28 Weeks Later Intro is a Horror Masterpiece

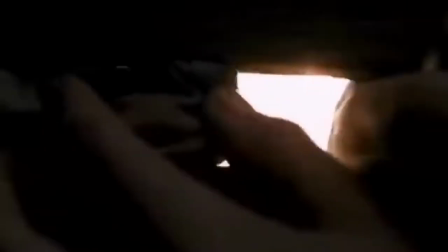[6:53]
Karen then goes to the window and trying to be very careful She takes off the racks between the wooden boards that are blocking the windows
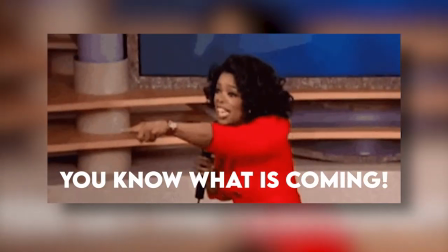[7:01]
Parentheses now at this point of the scene. I know what is coming. You know what is coming hell Even sad little Karen over here knows what it's coming However,
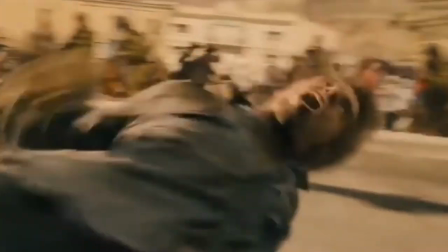[7:10]
instead of delivering an extremely aggressive and intensive break-in on behalf of the infected The director decided to first
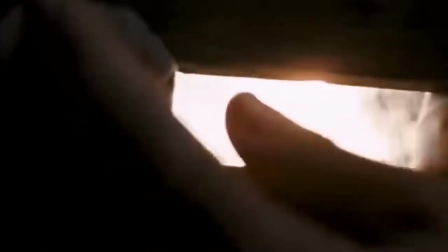[7:15]
let you see where you're about to face and more or less the amount to It is creepy
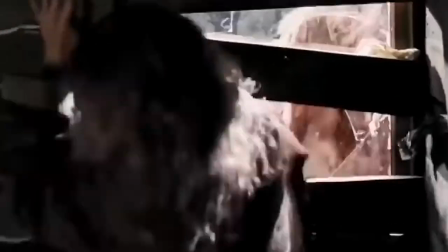[7:21]
as shit. This is where we get our very first glance to the well-known bloody red eyes of the infected.
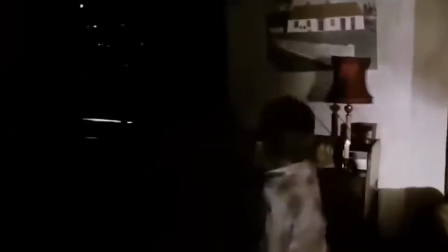[7:29]
This is when we know it is all over. The infected are now aware that there are people inside the farmhouse and proceed to come in through all fronts.
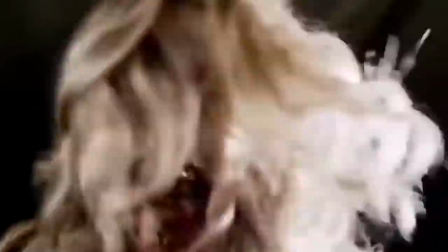[7:38]
Everything turns to madness from one second to another. Karen is dead. Joff, Margaret and Jacob go to what seems to be the escape plan.
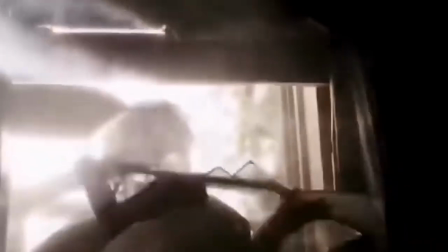[7:45]
Alice, while looking after the kid,
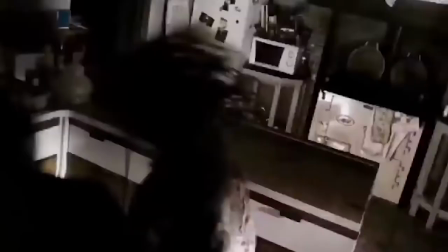[7:47]
tries to follow but is intercepted by more infected which prompts the kid to run upstairs and in an attempt to rescue him, Alice follows him.
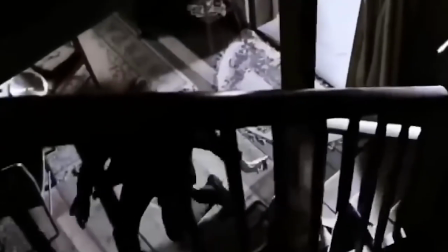[7:55]
Her mother's senses kick in once again. Dawn sees this and desperately follows right after in an attempt to rescue Alice somehow.
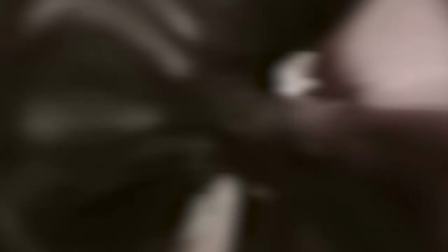[8:03]
And here is where it gets interesting. Again. And may I just say, the acting in this scene is unbelievable.
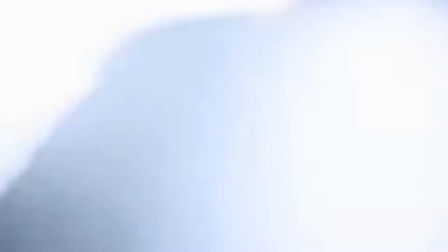[8:13]
The screams of fear and agony coming from Karen, the fear in Dawn's face,
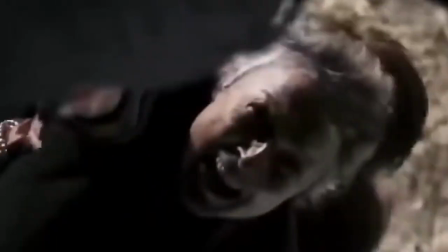[8:17]
even grandma's scream over here was so real and impactful I felt bad for her while at the same time just thinking,
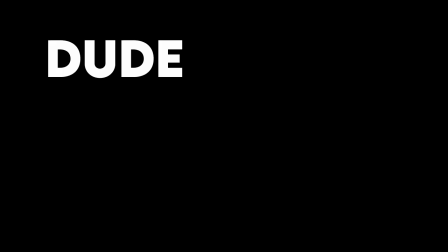[8:23]
dude, what the hell were you thinking?
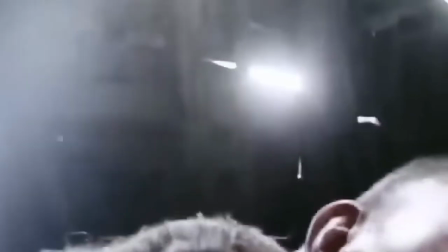[8:26]
Anyway, the reason why I feel these final moments of this scene are so important is because they seem to be the ones that prompt one of the main storylines of the movie,
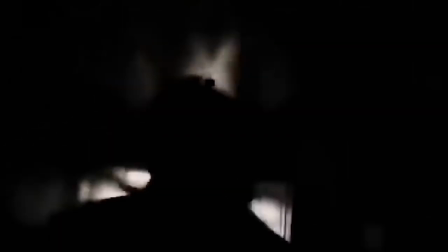[8:33]
the constant and somehow constant stalking of Dawn towards his children. I call this Dawn's guilt.
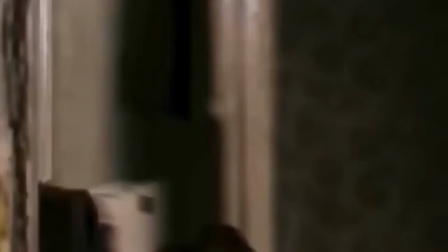[8:41]
very original i know don runs desperately after alice and locks the door after him giving him just the exact time to skip together
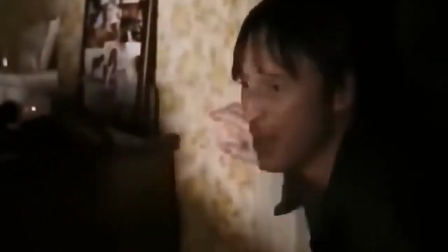[8:49]
but when he tries to get alice she refuses and goes after the kid on the other side of the room right as alice is on the other side the infected
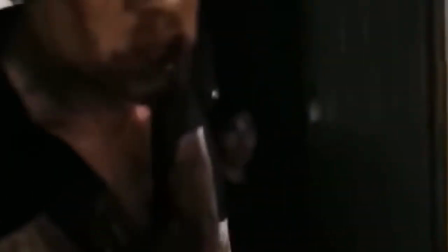[8:56]
break in setting up a barrier that don is not willing to go through for the sake of his own life regardless of the desperate screams for help coming from his wife don locks his door as his wife screams and looks at him in disbelief and Alex makes one last desperate attempt to look for a way out.
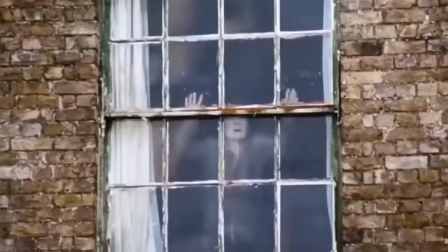[9:12]
Don is able to get away through a window while Alice is not as lucky, only being able to scream the name of her husband as she sees him running away in fear.
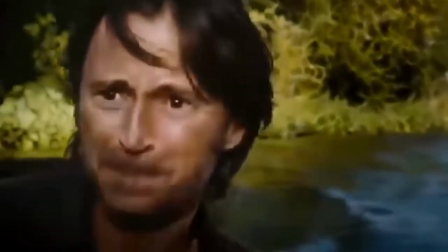[9:21]
Don jumps to the boat and manages to escape, taking one last glance at the window where once his wife was.
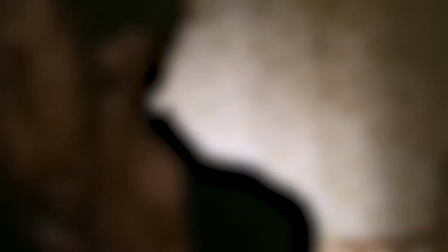[9:28]
It is unclear if Don forgot about that window out of fear and does he believe that there was no way out on the other room or if he was just a coward.
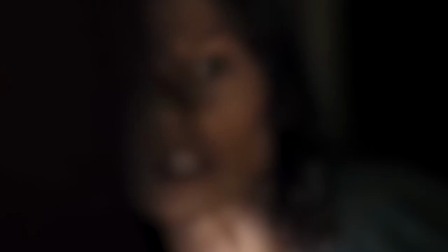[9:36]
But regardless,
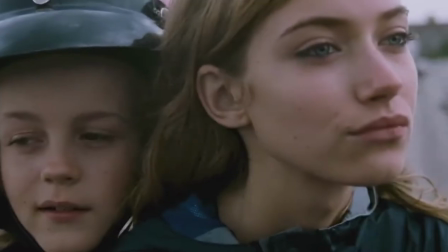[9:37]
this puts on Don's shoulder a guilt that he is never able to get rid of and that his children for some reason don't seem to care about but really rather only make it worse.
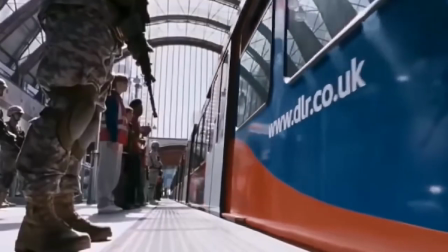[9:46]
I say this is the setup for Don's storyline because it seems that these extreme guilt feelings were later turned into his extreme rage and the leading force that made him want to kill his family.
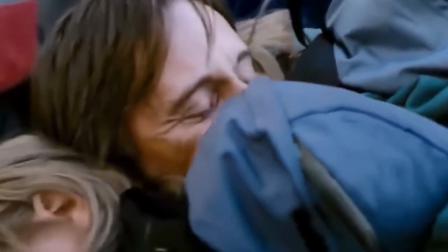[9:55]
The ones that made him feel that way all along. Coming from the first movie the roles are completely flipped.
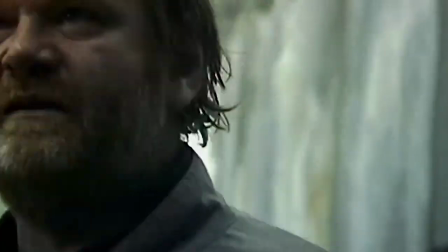[10:03]
In the first movie the soldiers were the one with the ambiguous moral code and by the end of it were just
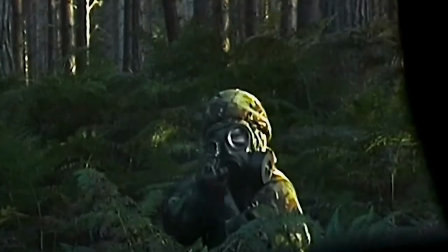[10:08]
straight up assholes while the father figure was the moral cornerstone of the whole movie.
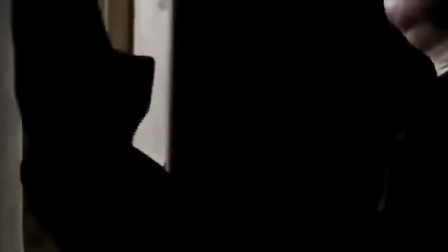[10:14]
In this movie the father figure is the one with the ambiguous moral code and the soldier is the one that eventually becomes you know the moral centerpiece.
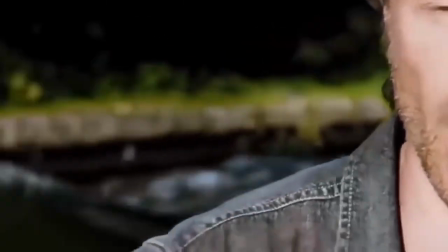[10:23]
At the end of the scene Don gets away from the infected but closer to his demons.
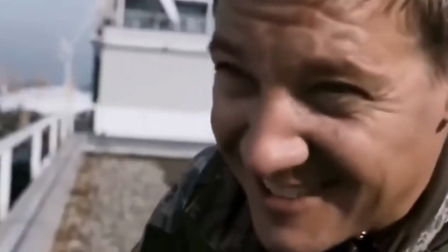[10:29]
Now, as I said before, there are some inconsistencies about the movie that I would like to address in a new segment that I would like to call, wait, what?
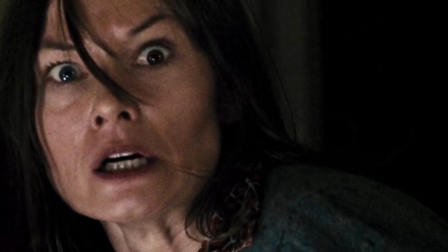[10:38]
How is Alice still alive and well? In the movie it shows that she is able to escape seemingly in touch with barely one bite mark.
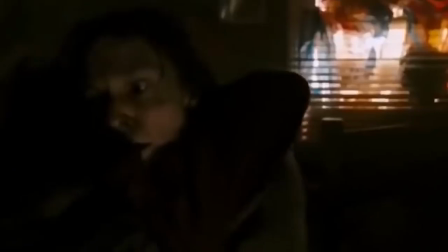[10:45]
Yet, the farmhouse was infested and completely surrounded by the infected.
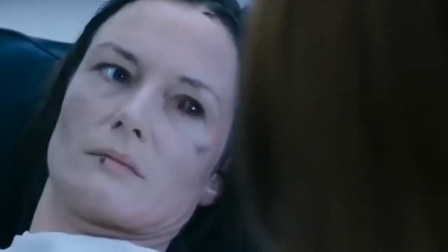[10:49]
Even if you wanted to make the argument that since she was immune the infected would leave her alone, it would make less sense.